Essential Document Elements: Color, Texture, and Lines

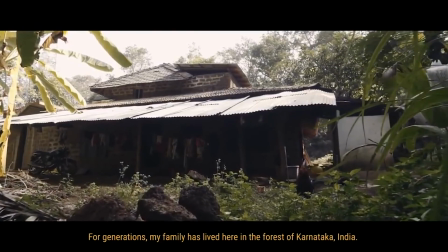So the main subject is still real event, and the environment still looks like a real space, a real place.
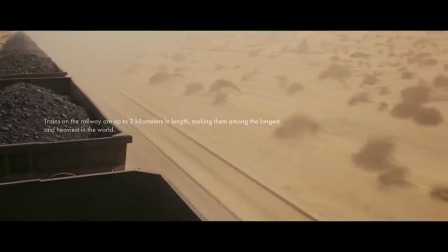Also in this clip, the director desaturated the footage and also applied tint
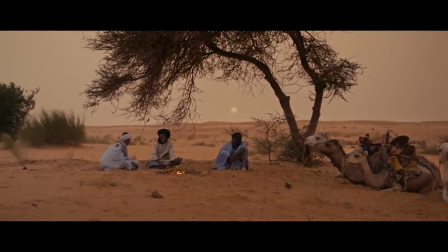effect and filled in more kind of orangish or yellowish color to the whole movie.
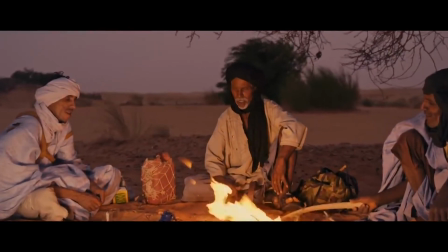However, it still looks like the real space, real environment, right? It's somewhere in the desert where it's very dry and a lot of sand.
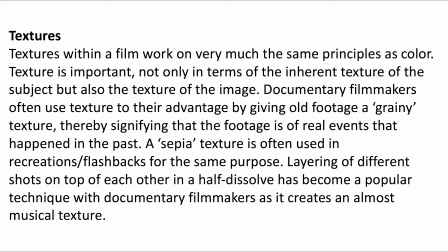The texture can be understood like the texture of a paper. What type of texture is it? And specifically for here, when we refer textures in the video in documentary film, you can understand it like the effect you apply to the overall video as a style.
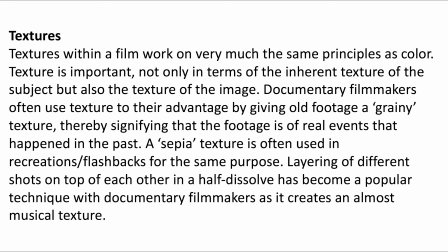For example, the grainy video effect, it can make your footage like an old footage, and it convey the concept of aged people or the events that happened in the past.
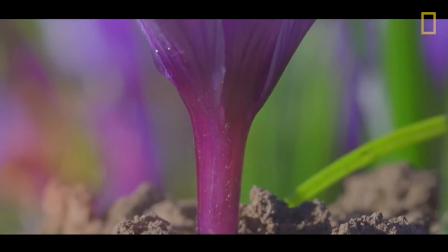The following clips use the lens flare and tint effect to flashback between different flowers and to show the detail of the flower.
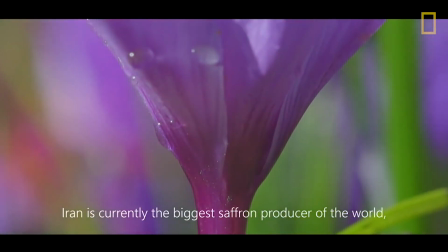Iran is currently the biggest saffron producer of the world, with production of
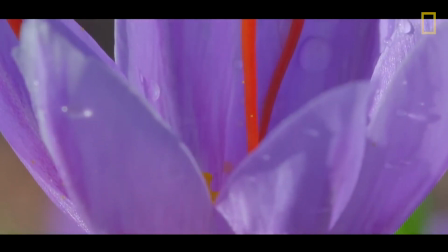360 metric tons of dry saffron per year, and has more than 90% share of the global production.
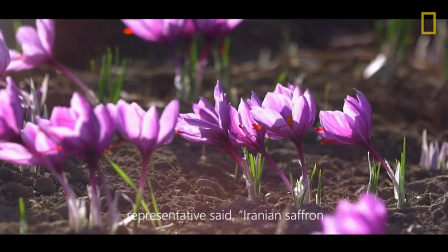FAO's representative said Iranian saffron is undoubtedly the best in the world.
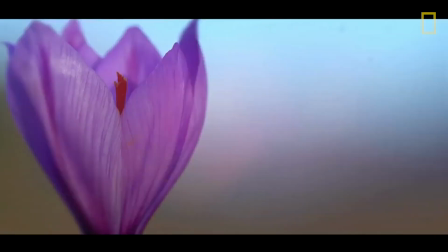The vibrating colors and the flashbacks shows the beauty of the flower.
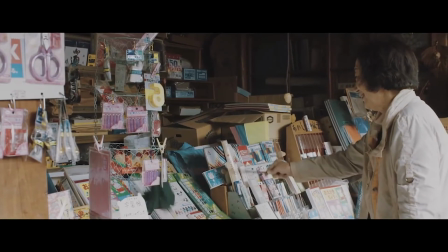These clips use the tint effect and the old film grainy effect to convey the concept of a long history.
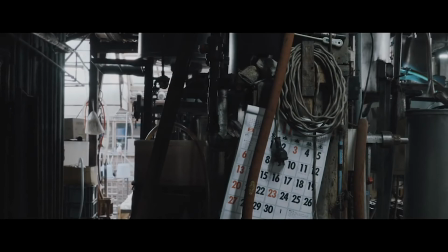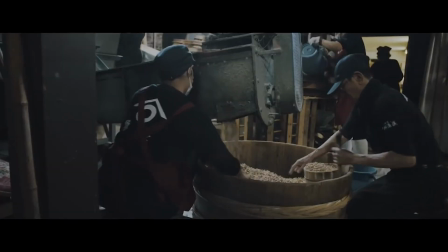Soy sauce is made from 4 main ingredients: soybeans, wheat, salt, and water.
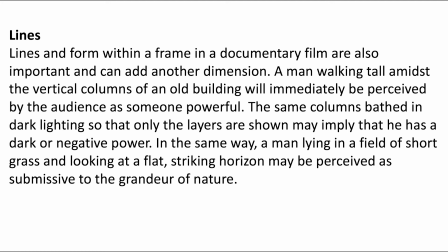Here, when we talk about lines and form, you can understand in like a short conversation. Basically, it means the framing of your film. How would you like to place your object in a frame? And framing is very important in painting, and it's also very important in film.
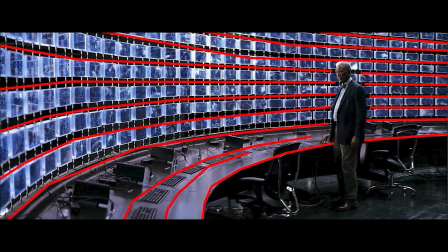It doesn't matter what location you pick up for the filming, you can always find their lines in the film. For example, here, by connecting the monitors together and the table, and we can get these lines, and all of these lines is directed to the main character.
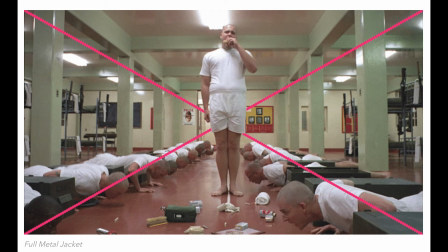Okay, so it is suggested that you utilize the lines and pointing all of those lines to your main subject. So your audience eyeball will focus on the main character, main subjects of the film.
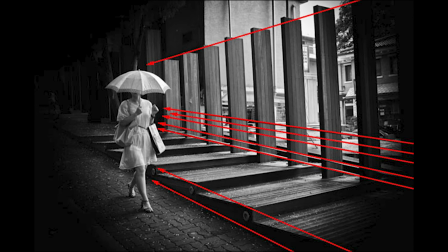Okay, as you can see, all these lines, if you connect them, it'll aim into the main subjects.
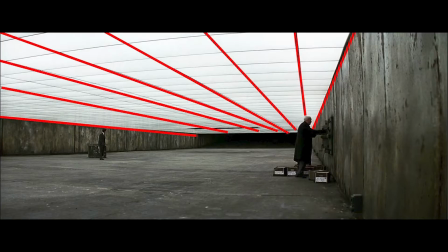So whenever you get a location, think about the vanishing point. Utilize the vanishing point and place your main subject at the vanishing point.
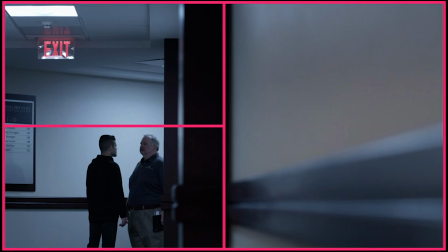And also think about the goal of thirds in the framing. For example, here, instead of fill the whole frame with the main subjects,
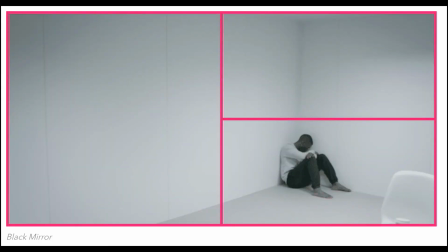the decorator just place the characters in the corner of the frame and follow the goal of thirds.
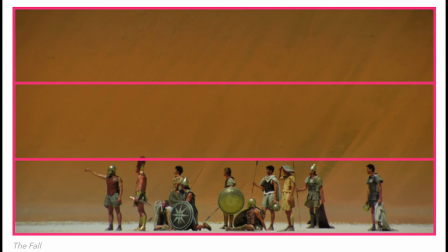And for this example, as you can see, the decorator divided the frame vertically by 3 and then put all the characters at the bottom. So in the background is the high wall, and it signifies the power.
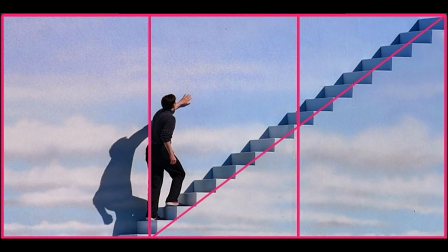And here as well, you can see where the decorator placed the main character.
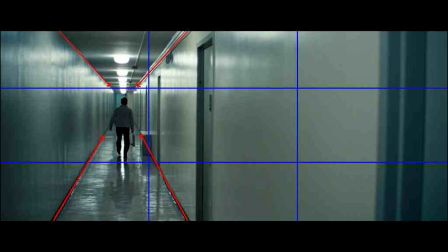And in this clip, the decorator placed the vanishing point and main character at 1/3 of the position in the frame.
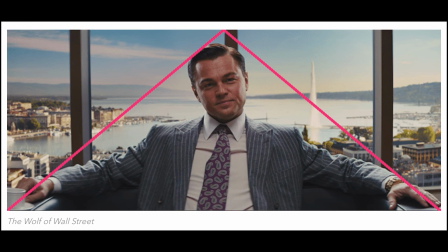And for this example, the decorator placed the main character in front of the vertical columns, right? And then for the formation, the decorator used a triangle for the main character. So this signifies the power.